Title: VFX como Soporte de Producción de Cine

Me parece que lo interesante es que esos ajustes creativos terminan repercutiendo en varios niveles de la producción porque no solo es beneficioso para reducir el timing de las tomas sino también que impacta en el clima cotidiano de trabajo en el humor de las personas y por ende en el resultado artístico que queremos siempre que sea el más alto posible Ahora vamos a ver cómo le aportamos a la producción en ese sentido Bueno,
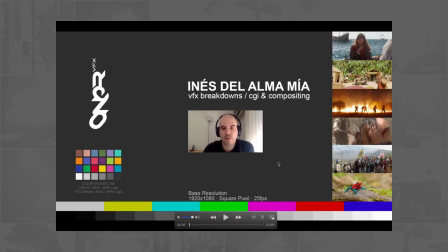1641s
vamos a ir hablando un poquito de Inés de la Alma Mía también comentando el breakdown de efectos visuales, el making
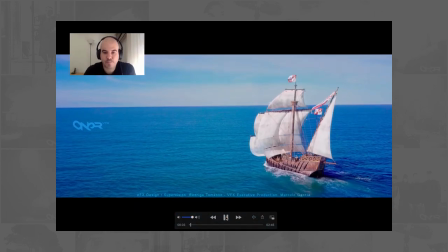1648s
vamos a seguir dando play y ya nos encontramos con una primer toma que es del barco y vamos a ver que decidimos
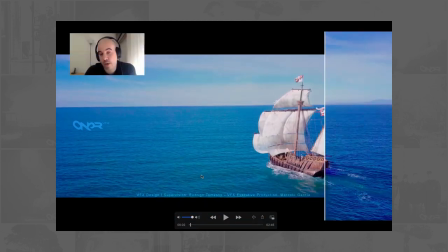1656s
para evitarnos el trabajo de hacer simulaciones de agua y todo y como era una sola toma en la que íbamos a tener esto en lo cual no tiene sentido
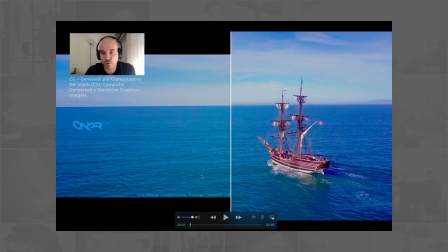1665s
hacer una toma full cg para solamente un plano en toda la película decidimos tomar una imagen de archivo y reemplazar el barco por el nuestro barco no con lo cual
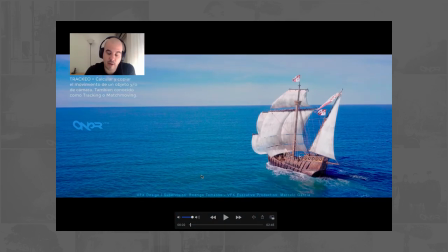1675s
implica bueno hacer el traqueo del movimiento del barco de la cámara y bueno iluminarlo un poco a ojo con respecto a la toma original dado que uno no puede hacer registros de hdr para captar la iluminación del entorno otra
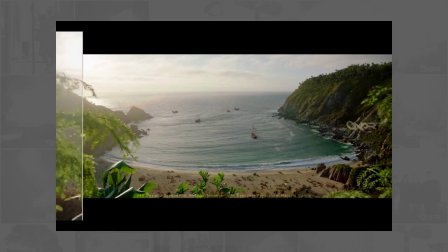1697s
escena que se filmó en tierra firme creación de entornos acá particularmente vamos a
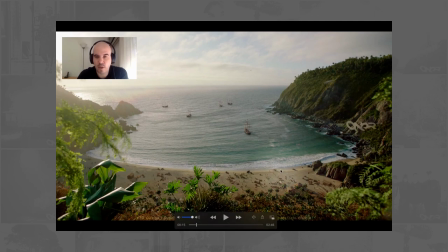1706s
frenarnos un poco le tuvimos que dar vida a todo esto porque esta es una bahía de una playa en Chile que requería ser Cartagena de Indias o sea tuvimos que llenar de mata selvática todos estos detallecitos de palmeras y
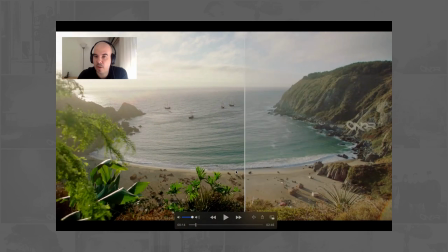1722s
bueno y verde que la toma original no tiene ahí pueden ver agregar pájaros muchos pájaros
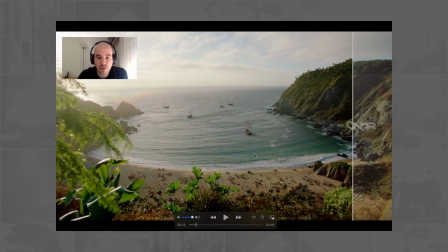1732s
revoloteo acá de pájaros pescando entre las piedras todo este despliegue de escenario
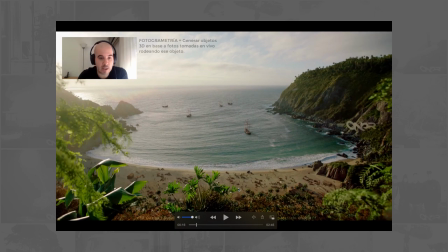1739s
se hizo haciendo fotogrametría también de elementos de cuando se registró
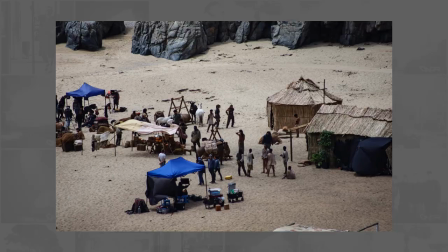1746s
una mínima porción de acá de los planos más cortos y bueno después se hicieron
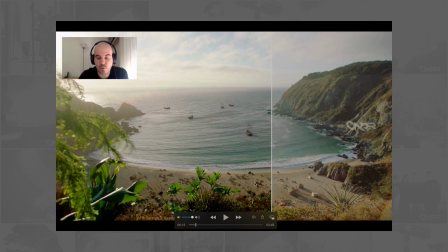1753s
algunos plates para duplicar la gente y agregamos otras cosas más en 3D pero básicamente
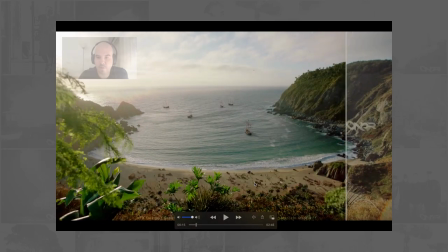1759s
obviamente los barcos también estacionados y eso es el trabajo de este shot
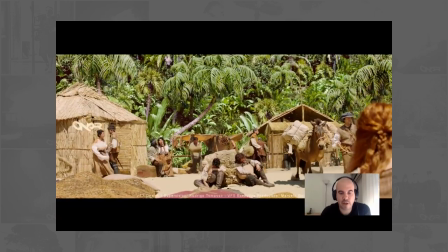1769s
lo mismo, barcos al fondo con fueras de foco esta toma fue un desafío porque
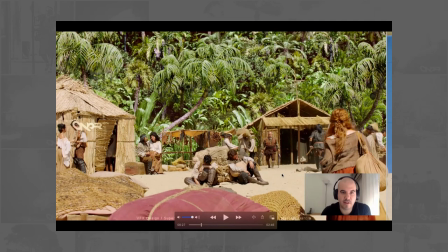1775s
obviamente no había esa selva de fondo y tuvimos que generarla completamente en 3D
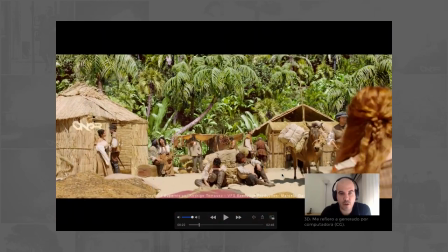1783s
simulando el viento que acusa la vegetación original,
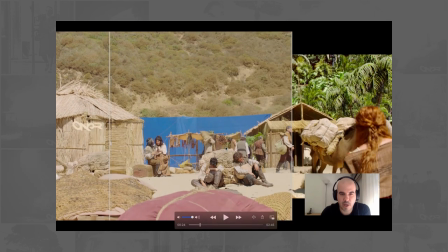1788s
que esto es vegetación original creo, no, mira hasta yo me confundo esto es vegetación original,
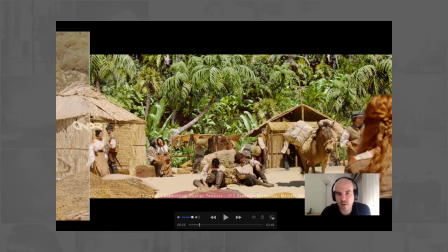1794s
que tiene movimiento bueno, yo creo que Gracias a eso, toma más realismo.
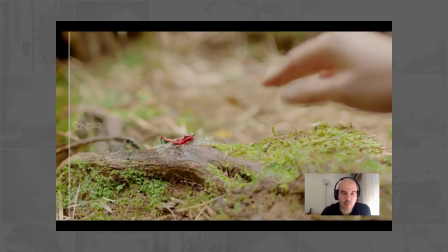1804s
Si estuviese estática, tal vez se notaría. Acá tuvimos que reemplazar una ranita venenosa.
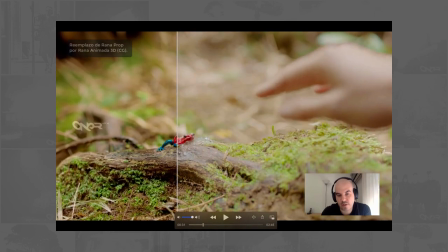1814s
Esa ranita venenosa no existe en la región, porque es más de Centroamérica. Así que es la rana de Flecha Azul, creo que se llama.
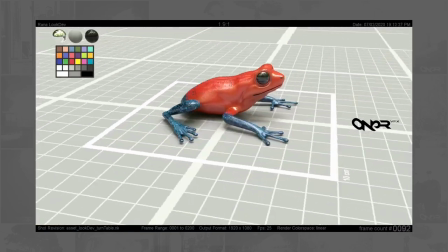1824s
hicimos una versión de un personaje CG y la interacción anticipando un poco
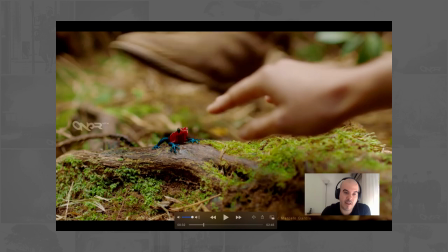1832s
el intento de escapar de la pisada eso fue como clave
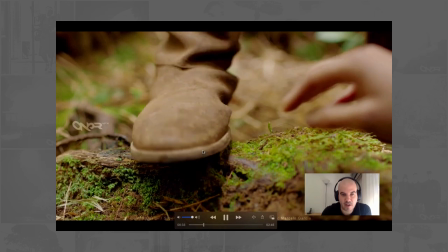1839s
y hasta inclusive los manchoncitos de sangre ahí esta es una toma muy
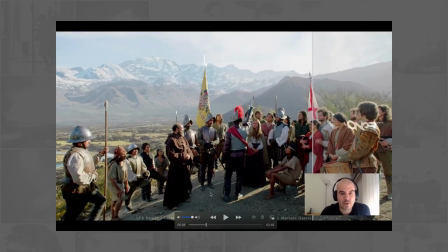1846s
pictórica de la fundación de Chile donde tuvimos que hacer el cerro plomo ya al fondo que no existía, y el río Mapocho, en el valle de Mapocho, que atraviesa toda la zona de Santiago en esa época.
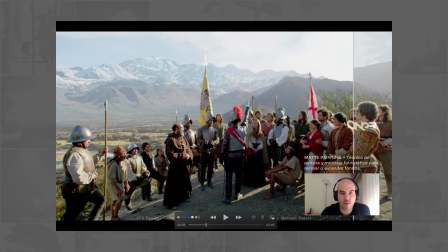1859s
Esto se filmó en precordillera y bueno, se hizo este matte painting dándole vida con pajaritos,
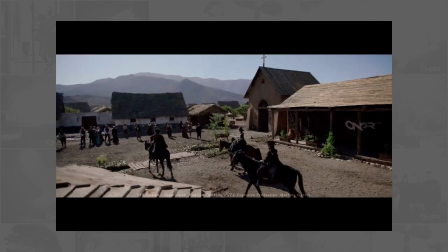1867s
corriente en el río, etc.
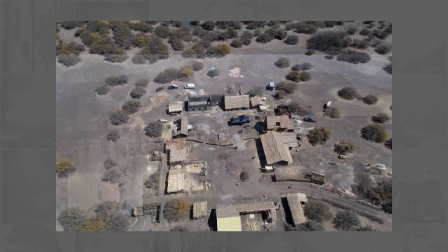1870s
La toma no estuvo planificada, hubo que hacer una extensión de la ciudadela. básicamente para abaratar los
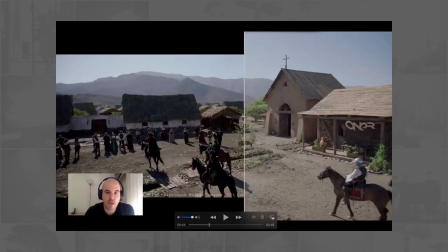1878s
costos y el poco tiempo que había decidimos reconstruir esta choza acá,
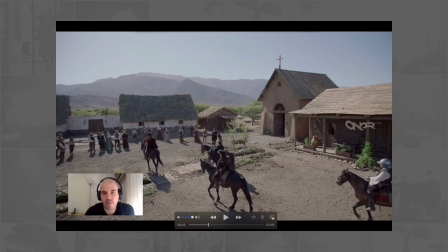1885s
esta y parte de esta capilla y la transformamos en otras casas
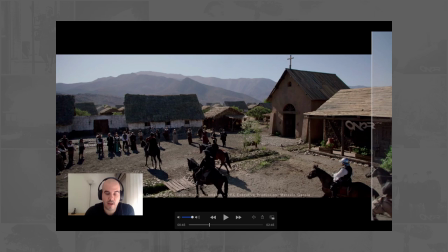1891s
de fondo que bueno al estar con la misma iluminación de la toma y más o menos en la misma fuga pudimos hacer una versión proyectada en 3D sobre una geometría bastante sencilla
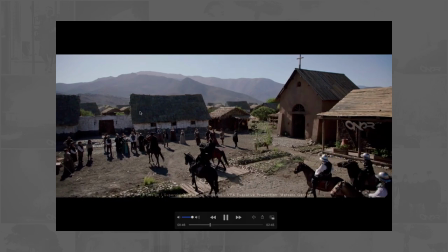1903s
y replicar al fondo con lo cual hubo que rellenar humo y vegetación entre medio.
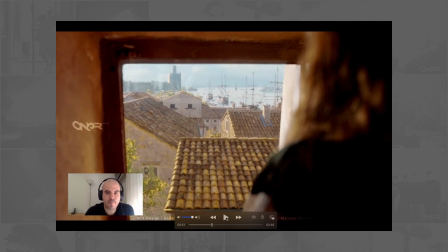1911s
Este es un plano de matte painting también del puerto de Sevilla en 1500, se hizo todo un matte painting 2D y se Se le trató de ir dando vida poniéndole pajaritos volando,
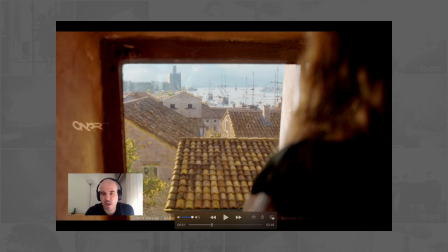1927s
dándole el mínimo movimiento y bamboleo a los mástiles de los barcos y un poco moviendo los árboles.
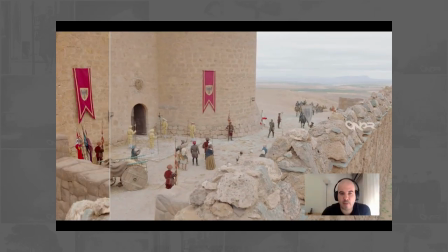1937s
Esta toma tampoco estuvo planificada.
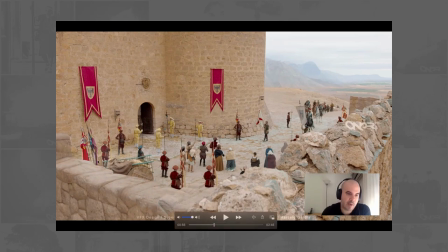1941s
Tuvimos que agregar este muro acá como para tapar un poco el vacío de gente que había acá, que faltó extras en la ocasión.
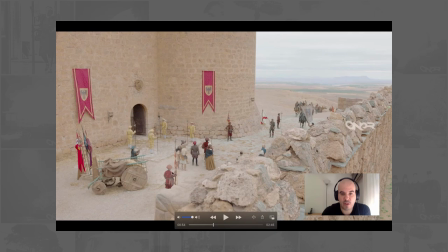1948s
Inclusive replicamos, tomamos este soldado y esta guardia Y los
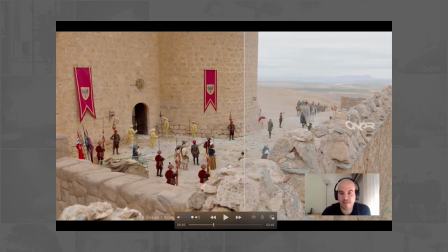1956s
replicamos más para rellenar un poco y balancear la escena Y al fondo hicimos un matte painting de, esto supuestamente es Cusco Y pusimos las montañas de Cusco en el fondo
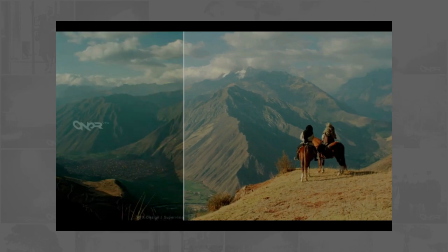1971s
Esta es otra toma también, de supuestamente la población de Cusco en el 1500
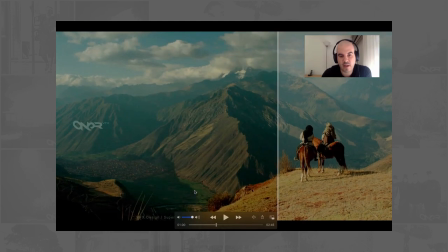1978s
esto está en continuado con otra escena de antorchas ya casi penumbra y decidimos extender la sombra de las montañas que están a la izquierda para justamente que genere contraste y se vea un poco el juego del fliqueo de las
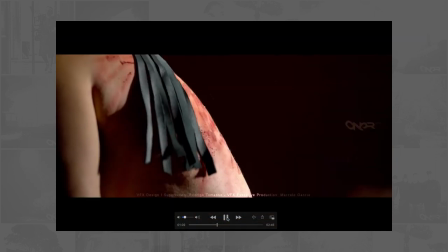1997s
antorchas funcionó acá tuvimos que hacer
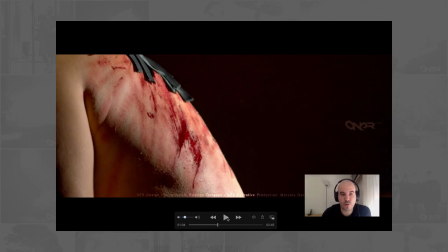2002s
exaltar la sangre hubo mucho trabajo de este estilo originalmente era esto y bueno,
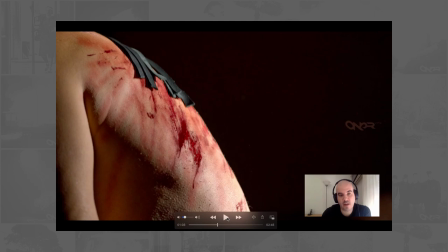2008s
agregamos no solamente sangre sino marca de la piel castigada, rojiza
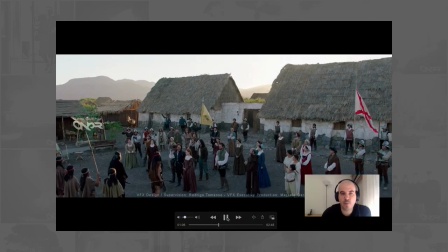2017s
esto es lo mismo que el plano anterior,
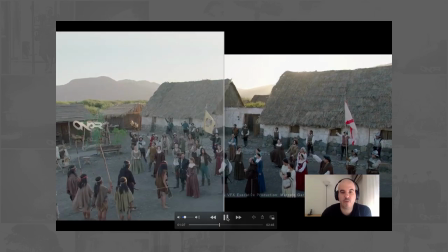2019s
tuvimos que agregar la ciudadela al fondo con la dificultad de estar en un contraluz donde hay que saber
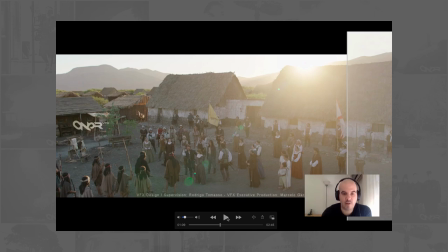2026s
componer esto muy bien porque tenés que integrar los elementos generados por computadora al ambiente y atmósfera de la toma
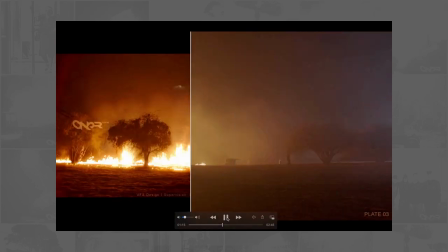2037s
otra toma que se hicieron varios plates pero que en general se
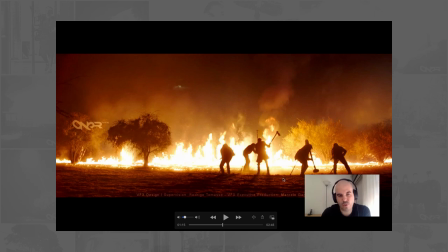2042s
utilizó bastante fuego de librería que generamos nosotros y fue un desafío porque también hay que generar todos estos detallecitos de cómo se va prendiendo el
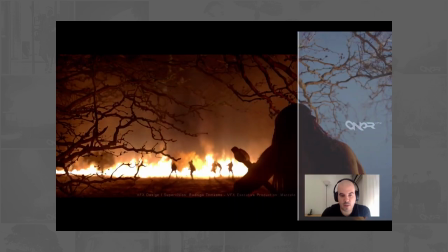2053s
fuego a lo largo de toda la amplitud del plano y está en continuidad con esta otra
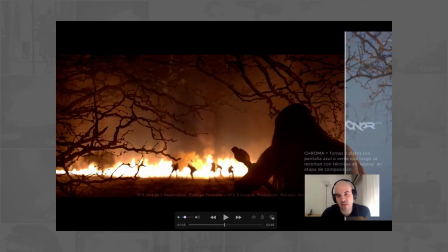2058s
escena que también se filmó en croma y se reutilizó en parte el fondo anterior y se hizo un poco de extensión porque al estar más lejos,
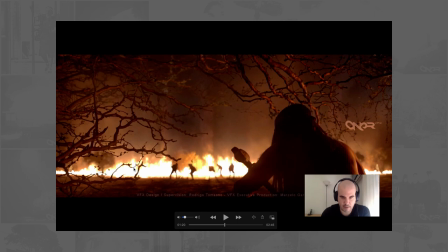2068s
bueno, no alcanzaba el ancho de la toma para hacerlo